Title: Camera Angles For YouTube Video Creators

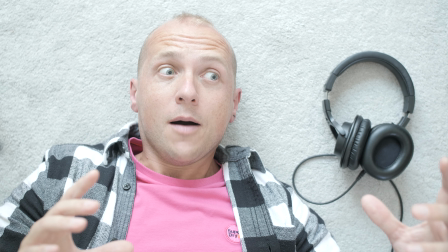Oh no, it's been a week. I was supposed to do a video. Right, well, seeing we're here anyway, let's do camera angles.
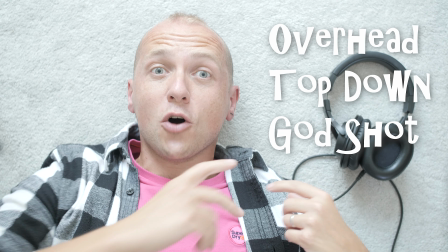Starting with a top down or God's eye view.
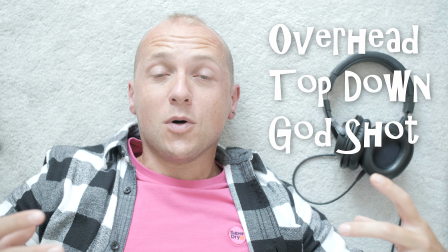Now, this is super good for looking down on people who are waking up on the floor or in their beds,
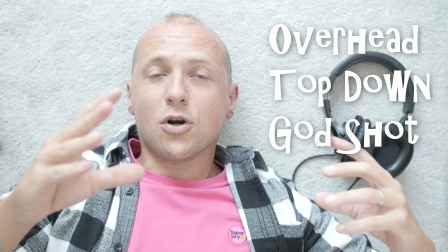or watching people move from place to place from overhead like with a drone shot. Right, then better get up and we'll talk some more. So, in this video we'll talk about camera angles. Now, rather than being strict rules, and then we'll talk about the names of the camera angles, and it just allows you to sort of spot when people are doing it in their videos. The reason for doing it, the implications, and if you've got a name for it, it's kind of easy to remember and spot when people are doing it. Then you can take that as just take it as guidance, because there's no hard and fast rules. The story and the content of the video can really affect the emotion that the camera angles are causing, because on their own a camera angle doesn't really cause emotion, it just helps. So let's go from the God shot looking down, overhead shot.
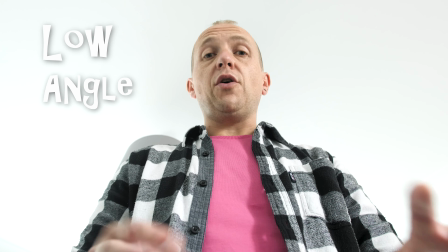Let's go to a really low angle shot. This is looking straight up at me as the main subject.
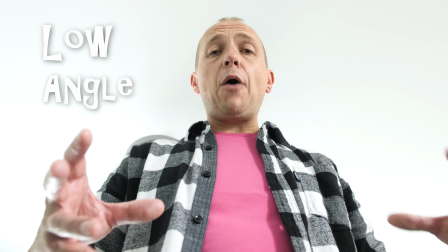Now, this is super good for like making someone look powerful. Heroes and villains use this a lot.
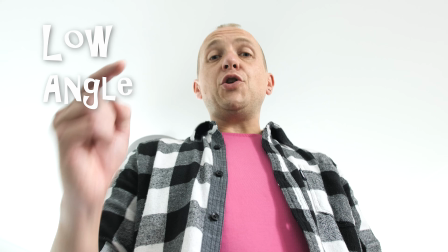Probably not so much in your corporate videos or your average vlog, but this is kind of nice for setting that scene and creating that powerful look.
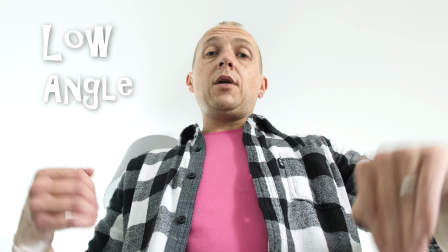And it's usually paired with like a shot looking down for a high angle shot to make someone look diminished and less powerful.
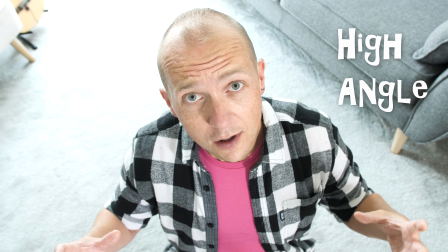From down here, the camera's up above me looking down. It'd be quite easy to turn this into a scene where I've lost all power compared to me just now, who I was looking up at.
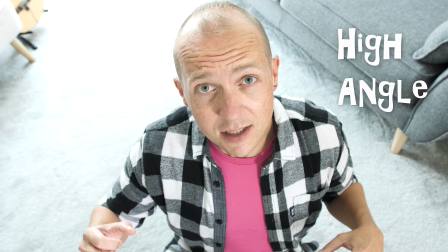But as I say, storyline dependent. I mean, without a strong storyline or a reason for this is just a high shot looking down at me. Also, it's quite popular, especially with selfie culture, to hold the camera up high, have it looking down on you.
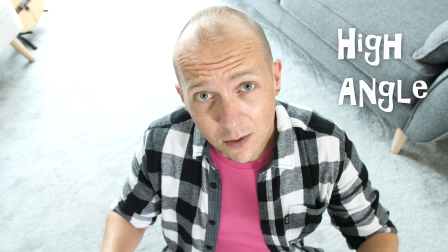It's fine for one photo, but for a video, it gets kind of tiring. Ooh.
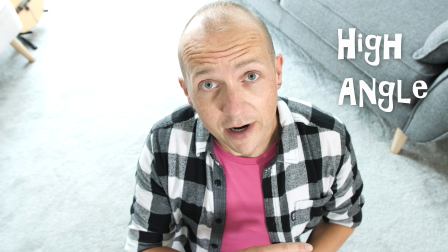Now for tiring shots, a knee shot is great, because a knee angle is super good for detail shots.
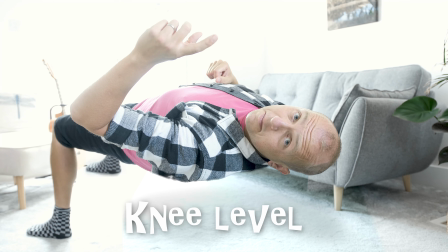Now someone doing up their boots, or in the Matrix, where they get the bullet time and like,
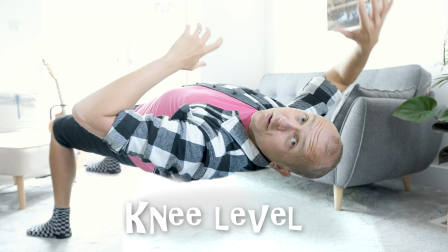whoa, like from my eye view, while at the knee view of the camera guy. And it gets kind of tiring holding yourself like this, so let's get up and do the next one. Okay, so we've done overhead shot, and we've done looking down, and we've done looking up, and we've done knee level. Now let's get up and do something bit more normal. Let's go for eye levels.
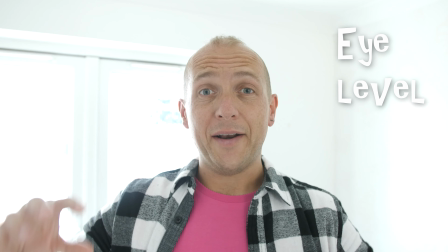Now, an eye level shot,
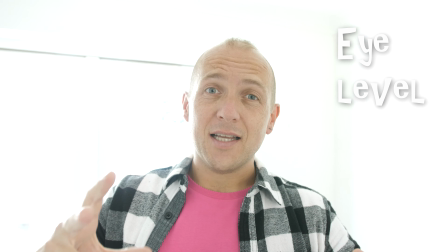unsurprisingly, at the eye level with the subject. Now at the start I said, camera angles, there's no like fixed hard and fast rules.
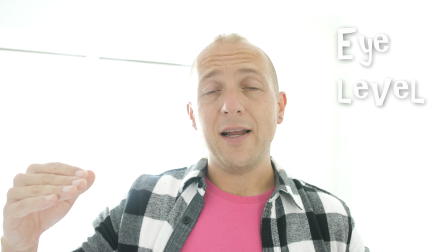These are just like names for the angles. So the eye level might kind of depend on either your subject or
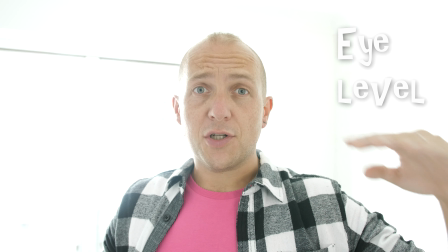the eye level of the person whose eye view you're putting into your video or film.
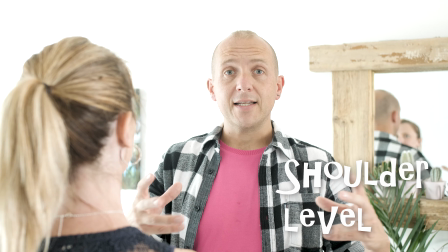So for me, this is kind of eye level. There's a similar shot as well called a shoulder level. Now the camera is slightly lower, but a good way to explain that is to have someone's shoulder in the shot as an over the shoulder shot. So Carrie, okay, cool. So this shoulder shot. Now a shoulder shot can look like an eye level shot.
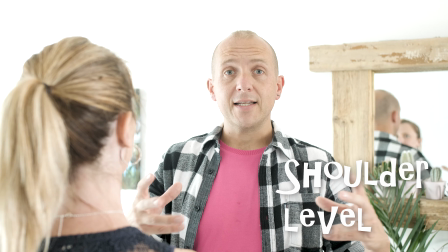It's a bit lower. The great way of showing that is over someone's shoulder as an over the shoulder shot. Now in like fictional stuff, you've got your characters talking to each other.
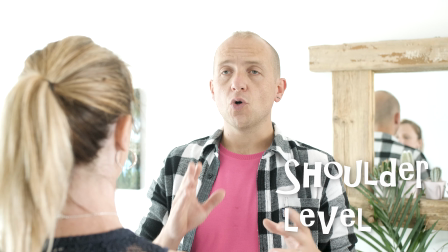It's a nice way of creating a connection between the two people talking. And in corporate videos, I quite like this,
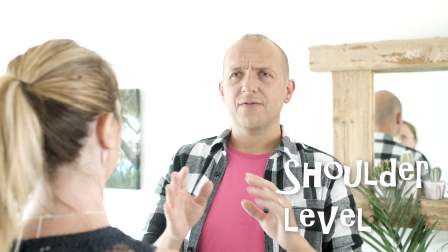because instead of having someone just talking off to the camera to one side and just feels a little bit distant and broken and sort of loses its engagement,
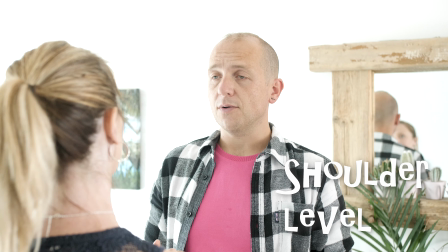if you get your producer or someone else to stand in, they can be talking to that person like an interview. It suddenly gives it context and it makes it feel more sort of real.
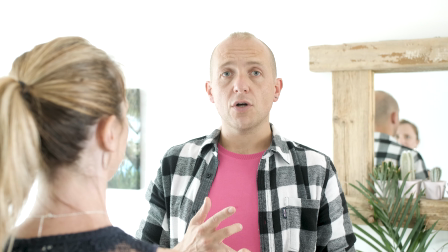Awesome. So we've done shoulder shots, we've done over the shoulder shots. Oh, quick tip, doing over the shoulder shot, you're talking to each other. All of a sudden that person's not there, it breaks the connection between the two people. Again, don't do a lot of fictional stuff, that's a really nice little way of doing things.